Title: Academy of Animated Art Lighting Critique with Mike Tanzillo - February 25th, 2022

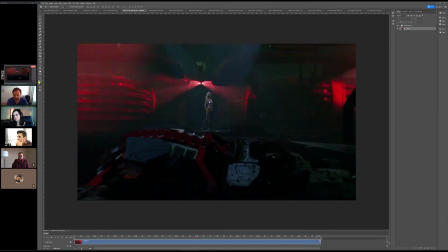1233s
Now on the right there, when she kicks the robot, there's a
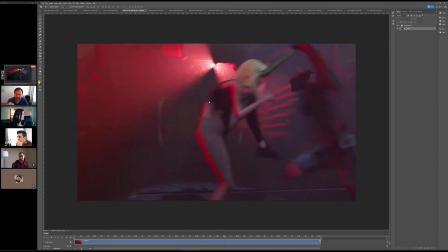1241s
time when the robot like crouches himself down and blocks the light from hitting her face.
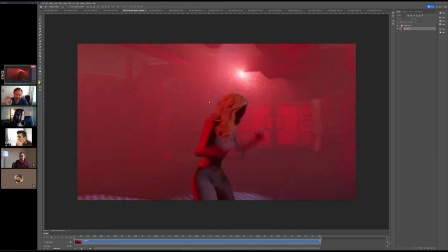1247s
Should I have that light shining on her face all the time?
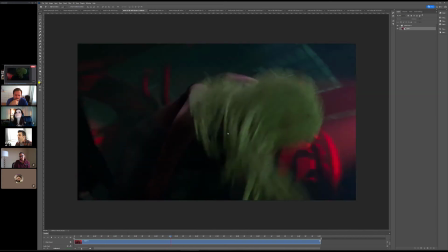1253s
Let's see one more time.
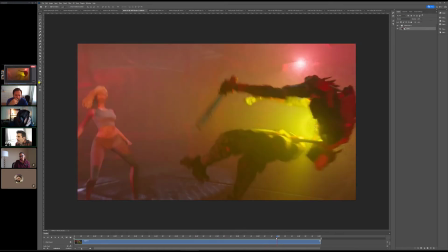1258s
Like right there. I think that's enough, actually. I think because there's just that one part where it goes away.
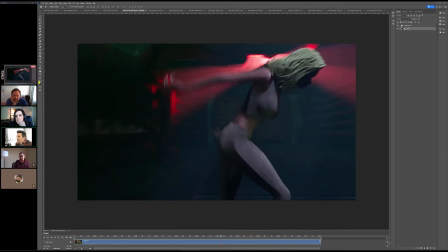1266s
Like it's pretty quick. If it wasn't on at frame 1 when it turned out, I would say add it.
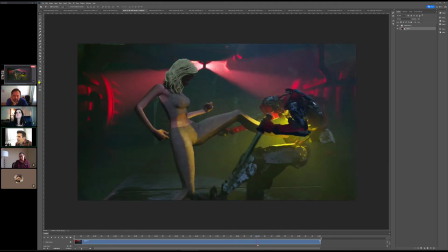1272s
But since like it hits there and then there's enough time. There's enough time for the audience to understand.
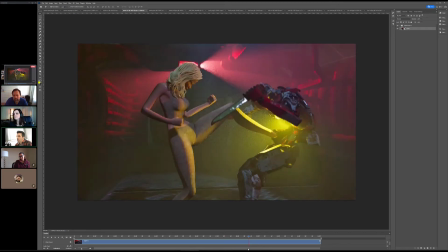1277s
Okay. The thing about this light is I almost feel like it should be brighter.
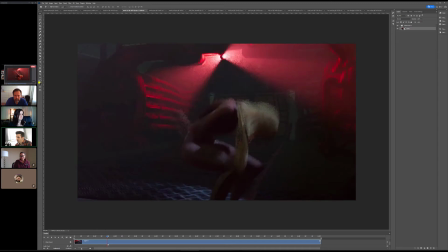1281s
Like, so it almost has to cut through the chaos that's going on with all the lights and everything spinning around,
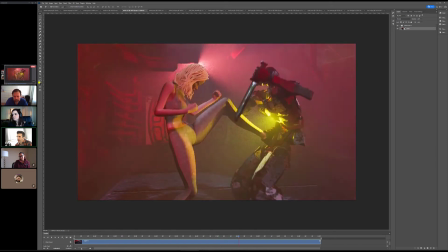1289s
because it only gets about as bright as the light back here.
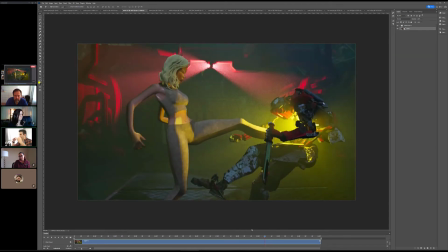1296s
And so it's like it just elevates itself to being at that level, but never actually demands the attention from the audience entirely.
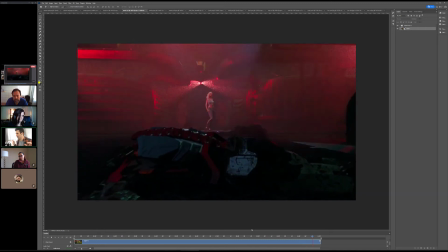1304s
Like, I think you know, sometimes too it might be a matter of
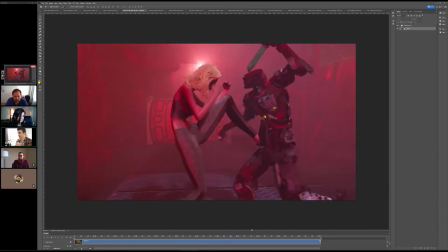1312s
I was to say toning down the lights throughout the rest of the shot to set the stage for that one to really glow.
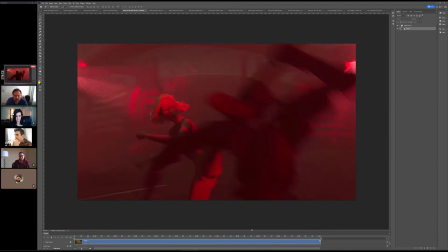1320s
But
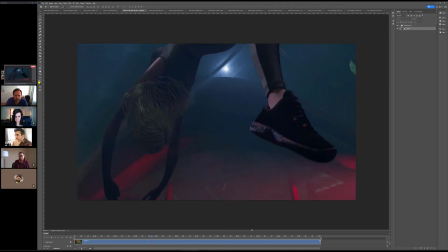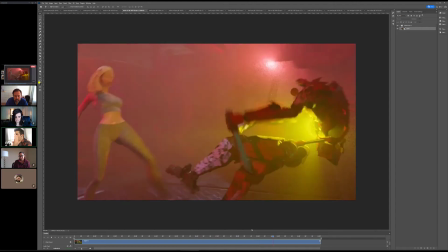1326s
yeah, maybe just create a greater fall off or a faster fall off on the red spinning lights,
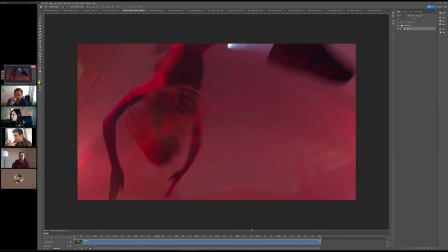1332s
so that it doesn't quite hit her as much, and there's more darkness.
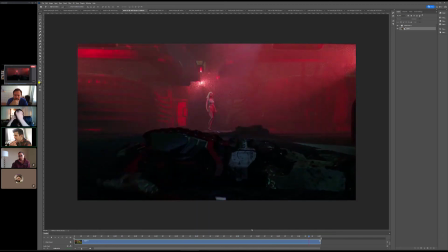1339s
Because I really do like the darkness that happens, and then allow that to really kind of explode the light into the scene a little bit.
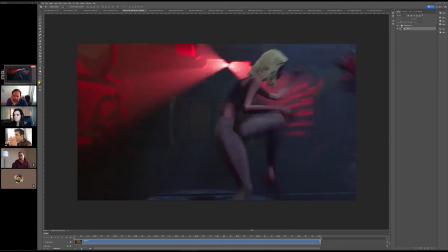1348s
Okay. What do you think about that? Yeah, I like it.
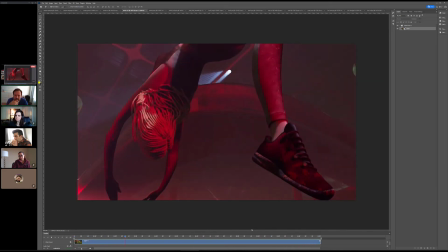1356s
I'm gonna change then the other lights. I think that would be yeah.
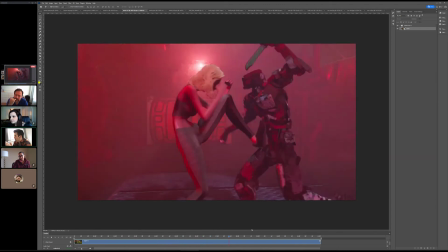1361s
Let's get that structure in place first, then we'll work on some detail stuff, because I think we're almost there.
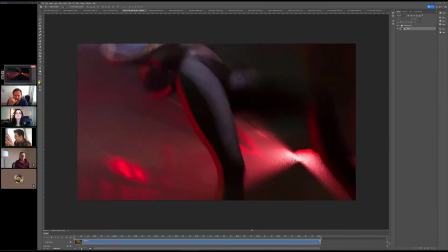1365s
Like, because these are pretty big broad strokes at it. So let's get those get those components in place, then we can go on from there.
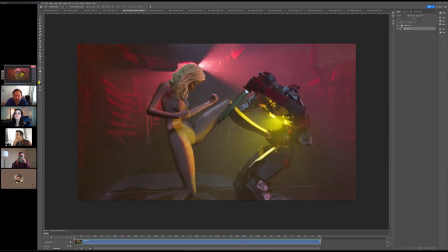1373s
Okay. Very cool. Yeah. All right, Ashley. This is cool.
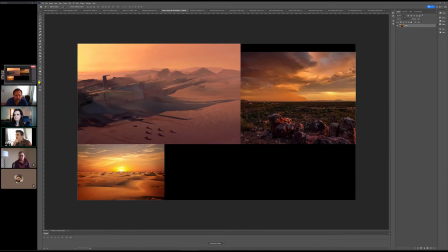1378s
This is I haven't seen this before. I haven't seen this project before.
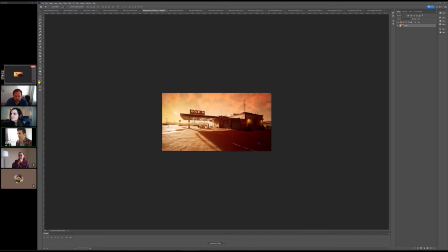1382s
And my first thing when I saw this as a thumbnail, like when I saw it like in Discord like this, I thought this was your reference.
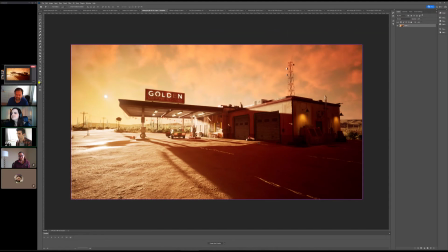1392s
Like it looks like there are components to it that look really good. The
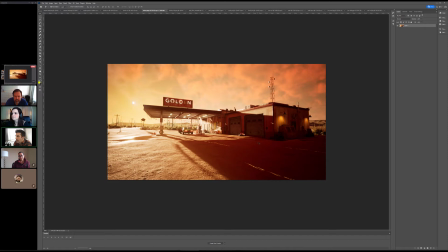1402s
one thing that, which there's two things that I noticed after I started kind of looking at it for a second. Number one, the sun feels a little bit crisp, and lots of times when you're looking directly at it, especially when you're photographing it, it gets like you don't really see like the circle of the sun.
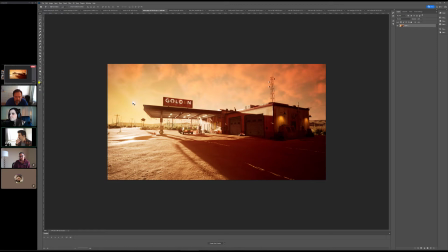1420s
It's usually like more of a glowy orb out there. I don't know if that's something that you can adjust or what, but it feels like it would be bigger, brighter, softer out there. Okay. Yeah, I can look into that. Like I'm still kind of learning Unreal, so yeah, totally. That's why I'm like, but, like when I give notes on this stuff,
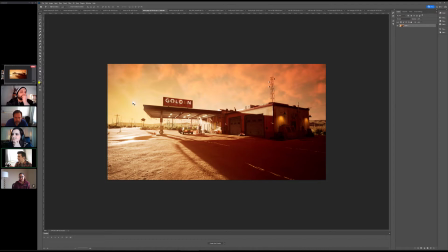1440s
I give notes on just like the aesthetics of it without knowing how possible any of this actually is. And then the other thing, so your reference is really good, and I think you're doing a great job of matching some of these values.
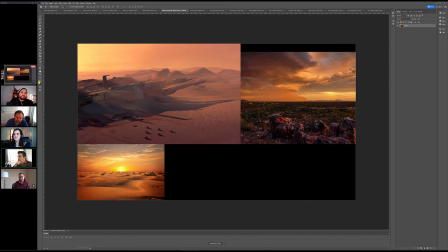1453s
And I think we're good on like the natural elements, because I think that those actually look really good.
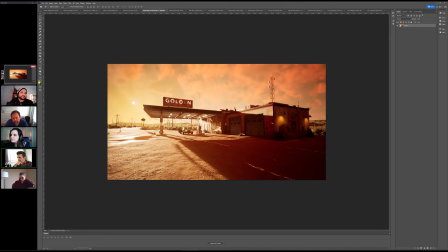1460s
Like these shadows are nice. I love this color bleed, the fade off from like the red to the black over here. It looks super good. But we have a lot of different light components in here. We've got the neon of the golden gasoline service. We've got the tail lights, the fluorescent lights overhead.
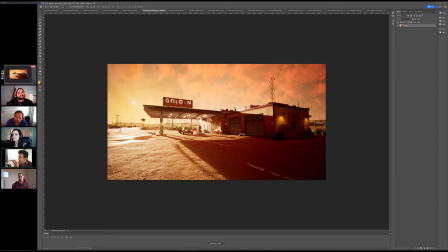1475s
And I'm just like, I just feel like the sun would almost, because you have to expose kind of for one of them.